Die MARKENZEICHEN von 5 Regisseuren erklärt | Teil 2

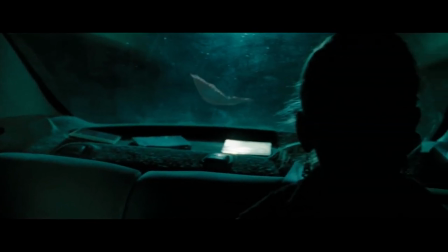(4:03)
Raimi machte es sich unter anderem zum Ziel, es in Filmsprache zu übertragen,
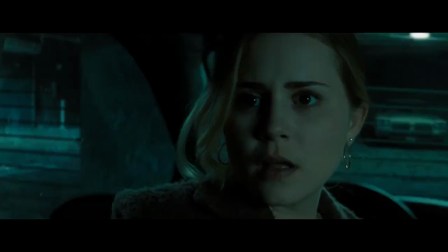(4:07)
wie in Comics Bewegungslinien das Auge der Leser innen lenken und wie Elemente aus manchen Panels ins nächste ragen.
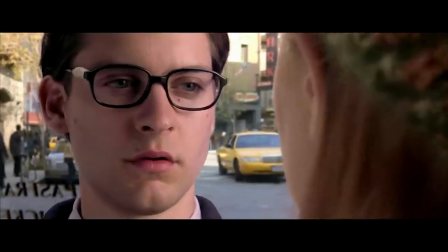(4:16)
Das zeigt sich in Raimis Film durch seinen Gebrauch durch sehr lange Überblenden,
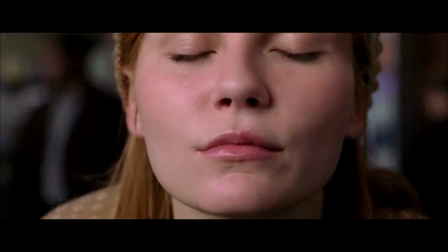(4:20)
bei denen Bilder ineinander laufen und durch sehr rasche Kameraschwenks, die als Szenenübergang genutzt werden.
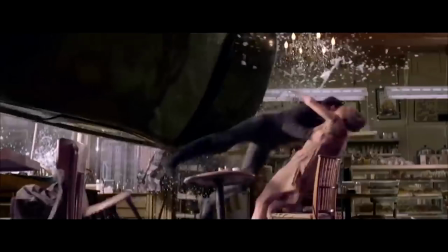(4:25)
Außerdem ist Raimi für die Popularisierung der subjektiven Kamera mitverantwortlich.
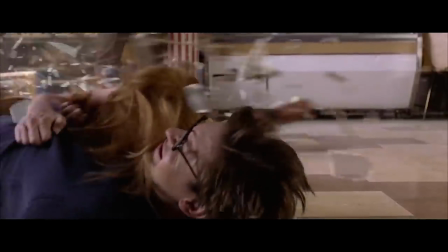(4:30)
In seinen Filmen kommt es sehr oft vor, dass die Kamera rasant auf etwas zufliegt und uns dabei die Perspektive eines Wesens,
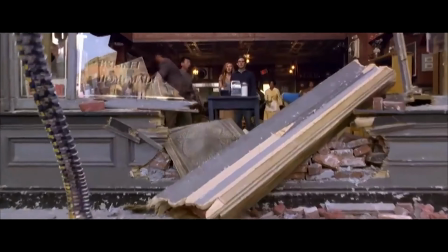(4:36)
eines Gegenstands oder schlicht des ungreifbaren Bösen einnimmt, das auf unsere Protagonisten und Protagonistinnen zukommt.
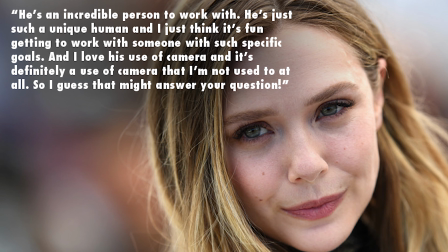(4:45)
Elizabeth Olsen beschrieb daher kürzlich Raimis Regiestil als Sam Raimi ist ein sehr spezieller Filmemacher, der es liebt mit der Kamera zu spielen. Aber es gibt noch zwei weitere Dinge, die Raimi liebt. Seinen Kumpel Bruce Campbell,
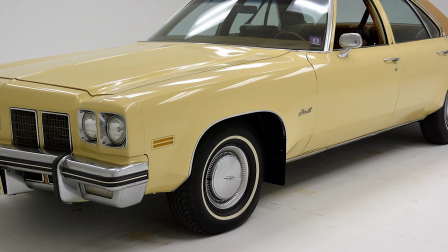(4:59)
dem er regelmäßig eine Rolle in seinen Filmen gibt und den gelben 1973er Oldsmobile Delta 88,
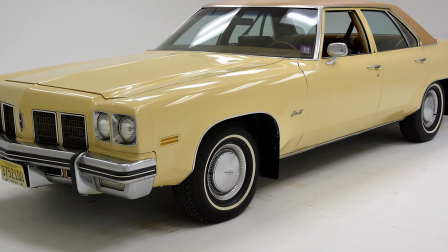(5:07)
das Auto seines Vaters,
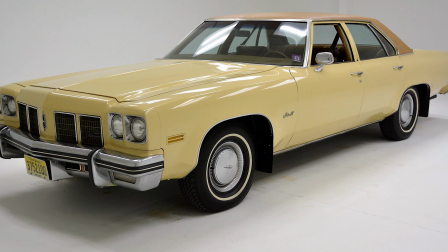(5:08)
das er in Tanz der Teufel benutzt hat und seither als eine Art Running Gag oder Glücksbringer in nahezu all seinen Filmen auftauchen lässt. Selbst in Filmen, in denen der Wagen aufgrund des zeitlichen Settings nichts zu suchen hat. Darin verkleidet er ihn einfach. Nehmen wir Bruce Campbell und den Oldsmobile Delta 88 raus und kehren wir zu den Comic-Einflüssen und dem flinken Spiel mit der Kamera zurück. So haben wir eine perfekte Überleitung zu unserem nächsten Regisseur, Edgar Wright.
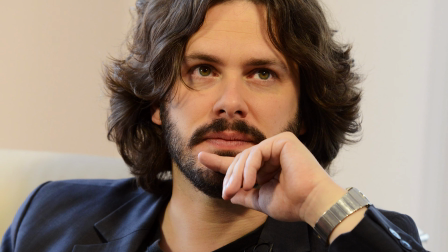(5:35)
Edgar Wrights Filme sind vor allem von Schmiss geprägt, mit denen er inszeniert.
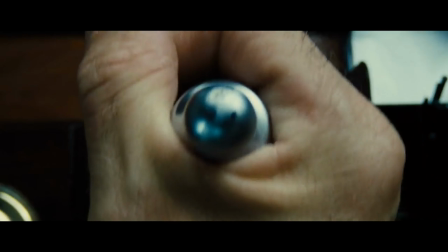(5:39)
Wright setzt auf eine sehr dynamische Bildsprache, so nutzt er sehr viele zügige Montagen, teils für so banale Dinge wie ein paar Bier austrinken.
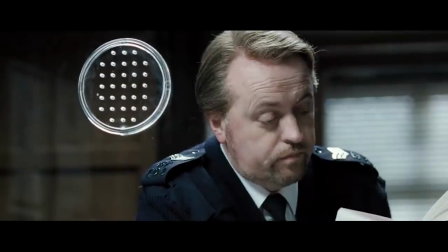(5:47)
Zudem verwendet er sogenannte Crash-Zoom-Shots, also sehr rasante, abrupt stoppende Zooms auf Details,
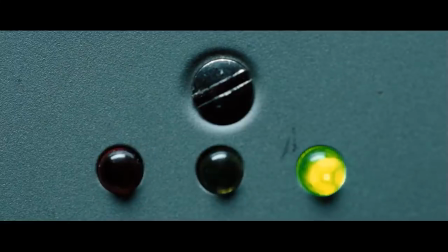(5:53)
wie etwa einen Knopf, der während des Zooms gedrückt wird, oder ein Glas, das genommen und geleert wird. Außerdem sind Szenenübergänge bei Edgar Wright oft fließend,
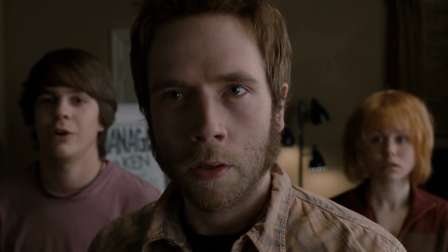(6:01)
entweder weil durch einen Matchcut zwei sehr ähnliche Bilder direkt aneinander rücken und so sehr harmonisch einen Zeitsprung oder Ortswechsel visualisieren.
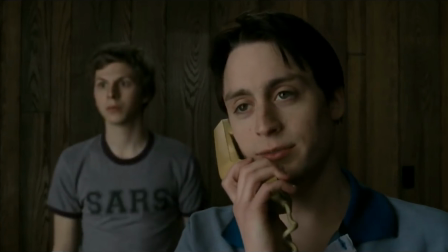(6:09)
Oder aber weil die Kamera von einer Szene zur nächsten schwenkt und das Wright es bildlich orchestriert, dass es wie aus dem Guss wirkt.
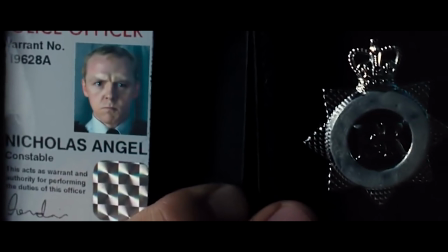(6:17)
All das steigert das gefühlte Tempo, mit dem sich Wrights Filme bewegen und hat oft auch einen komödiantischen Effekt.
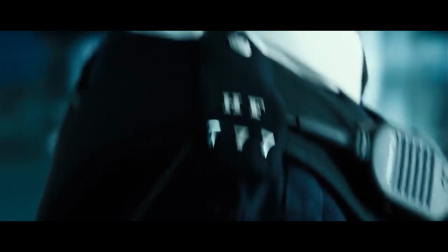(6:23)
Und darüber hinaus erinnern diese flotten Montagen daran, wie Action-Szenen in Comic-Heften abgebildet werden.
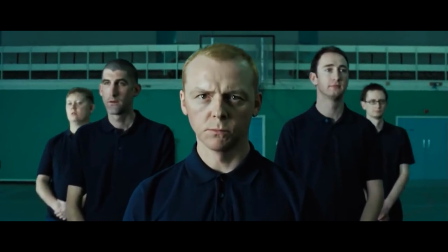(6:29)
Eine Abfolge von Ausschnitten eines Ablaufs von Ereignissen, all das kommt nicht von Zufall. Wright ist ein waschechter Geek, der seine Liebe zur Popkultur, von Film über Videospiele hin zu Comics, stolz in seinen Filmen auslebt. Sein Regiedebüt machte er mit der Western-Parodie A Fistful of Fingers.
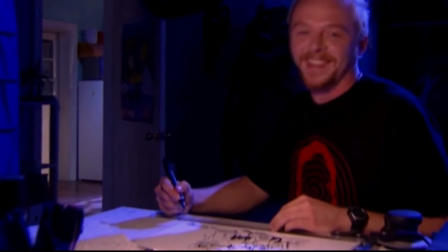(6:46)
Danach erarbeitete er sich seine Sporen mit britischen TV-Jobs, vor allem mit der sehr nerdigen Comic-Serie Spaced. Und in diesen frühen Karrierejahren erarbeitete sich Wright einen Regiestil, der es ihm erlaubt, viel in kurzer Zeit zu erzählen und die flotte Zugespitztheit seiner Regie sorgen dann auch noch für Bonuslacher.
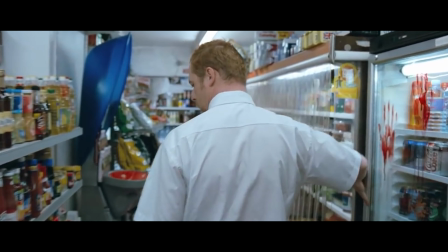(7:02)
Das arbeitete er in seinem ersten Erfolg aus, der Zombie-Hommage Shaun of the Dead.
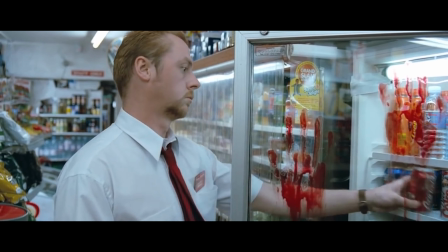(7:07)
Deren Stil wiederholte er in zwei weiteren Teilen der sogenannten Cornetto-Trilogie, Hot Fuzz und The World's End.
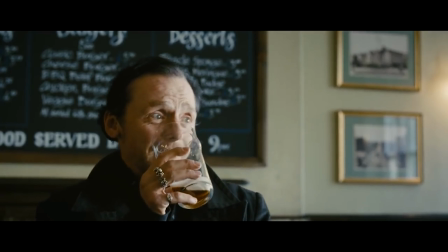(7:13)
Und auch in seinen anderen Filmen wollte er dies bewahrte hohe Tempo nicht mehr abstreifen. Scott Pilgrim gegen den Rest der Welt ist ein Geek-Trip auf Koffeinschock und in Baby Driver bewegt sich alles perfekt im Takt des Soundtracks. Ein gutes Stück schwerer zusammenzufassen ist da unser nächster und abschließender Regisseur Martin Scorsese.
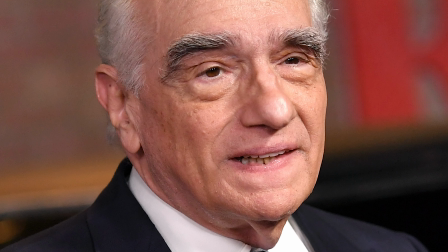(7:33)
Lustigerweise finden sich zwar viele, das sind die Markenzeichen von Scorseses Guides im Netz, aber die meisten von ihnen tonen so, als hätte es einen Großteil von seiner Filmografie nie gegeben.
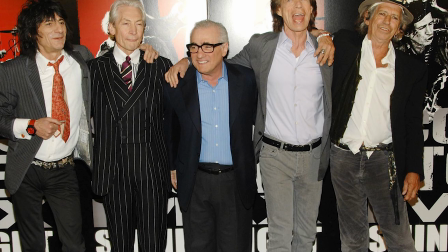(7:44)
Ja, Scorsese nutzt zwar oft Songs der von ihm geliebten Band Rolling Stone, so etwa Hexenkessel, Goodfellas, Casino, Departed.
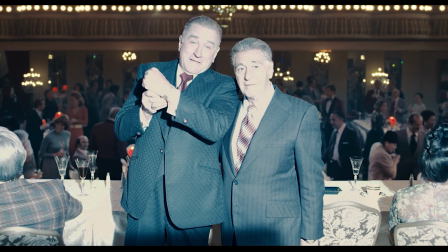(7:51)
Und eine Handvoll seiner Filme nutzen an entscheidenden Stellen Freeze Frames oft, damit die Erzählerstimme weiter ausholen kann.
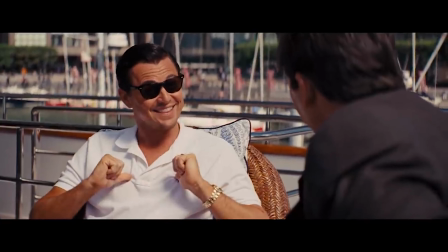(8:00)
Aber das trifft zumeist allein auf Scorseses Filme über die Unterwelt zu, sei es die Mafia oder kriminelle Betrügergruppen wie die aus Wolf of Wall Street.
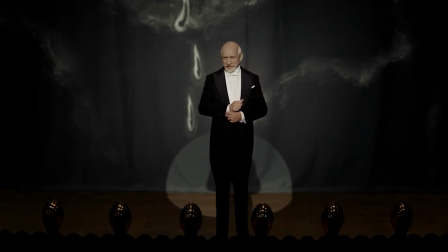(8:09)
Doch Martin Scorsese hat so viele, so vielseitige Filme gemacht, dass es ein Verbrechen wäre,
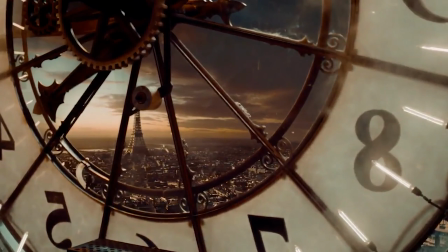(8:14)
die wiederkehrenden Stilmittel in diesem Film als generelle Scorseses Erkennungsmerkmale zu bezeichnen.
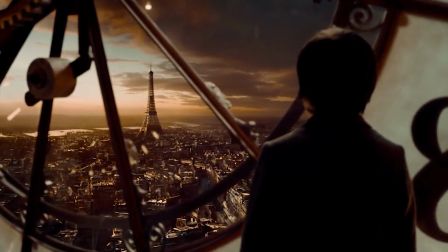(8:19)
Nimmt man sein gesamtes Schaffen, so wäre es wohl akkurat von Plansequenzen und Zeitlupen als die Stilmittel zu sprechen,
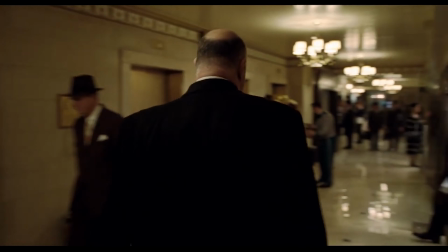(8:26)
auf die Scorsese mit großer Vorliebe zurückgreift. Das rührt womöglich daher, dass Scorsese zwar einerseits Filme dreht, deren Story sehr vom Setting geprägt sind,
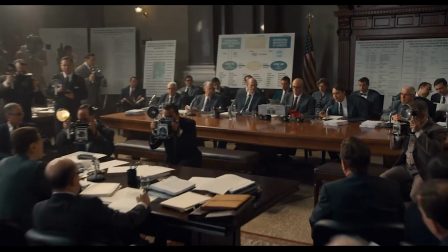(8:34)
von einem Ort, einem kulturellen Subkosmos dort oder auch vom lokalen Zeitgeist.
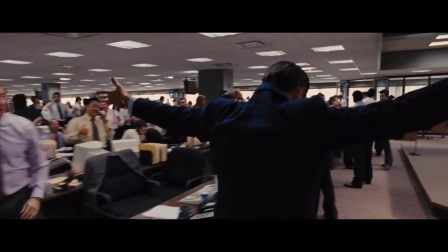(8:39)
Das lässt sich durch eine lang, durch eine getümmelwandernde Kamerafahrt bestens abbilden.
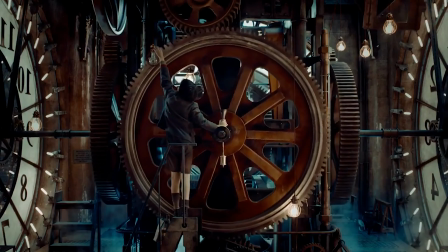(8:44)
Andererseits nimmt er aber im Laufe dieser Geschichten, die von einer Ära oder einem spezifischen Schauplatz erzählen,
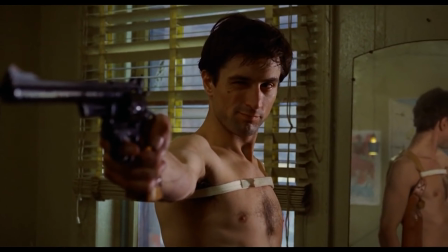(8:52)
sehr wohl sehr genau Individuen in den Fokus, sodass aus diesen, so war das damals dort geschickten, charaktergesteuerten Filme werden.
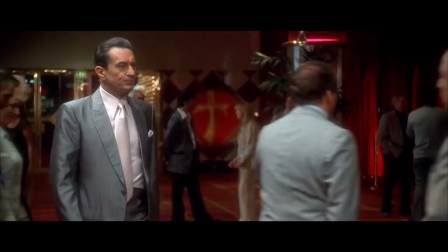(8:59)
Und Scorsese nutzt Zeitlupen zumeist, um nah an diese Figuren zu rücken und im Detail zu zeigen, was sich in einem entscheidenden Moment in deren Gesichtern abspielt. Mehr über Scorsese habe ich euch übrigens auch kürzlich in der Filmfabrik bei den Hollywood-Legenden erzählt. Das Video verlinke ich euch hier und nun bleibt mir nur noch euch zu fragen, wie ihr die fünf Regisseure aus diesem Crashkurs ranken würdet und was jeweils euer Lieblingsfilm von ihnen ist. Viel Spaß beim Diskutieren und bleibt bitte zivil, sonst werdet ihr in einer High-Speed-Montage von einem Scorsese-Mafia-Mob exekutiert. So, nein, nicht wirklich, seid dennoch nett zueinander. oder schaut einfach die anderen beiden Videos, die ich euch hier verlinkt habe und schon erschienen sind. In diesem Sinne, macht es gut, bis bald und ciao.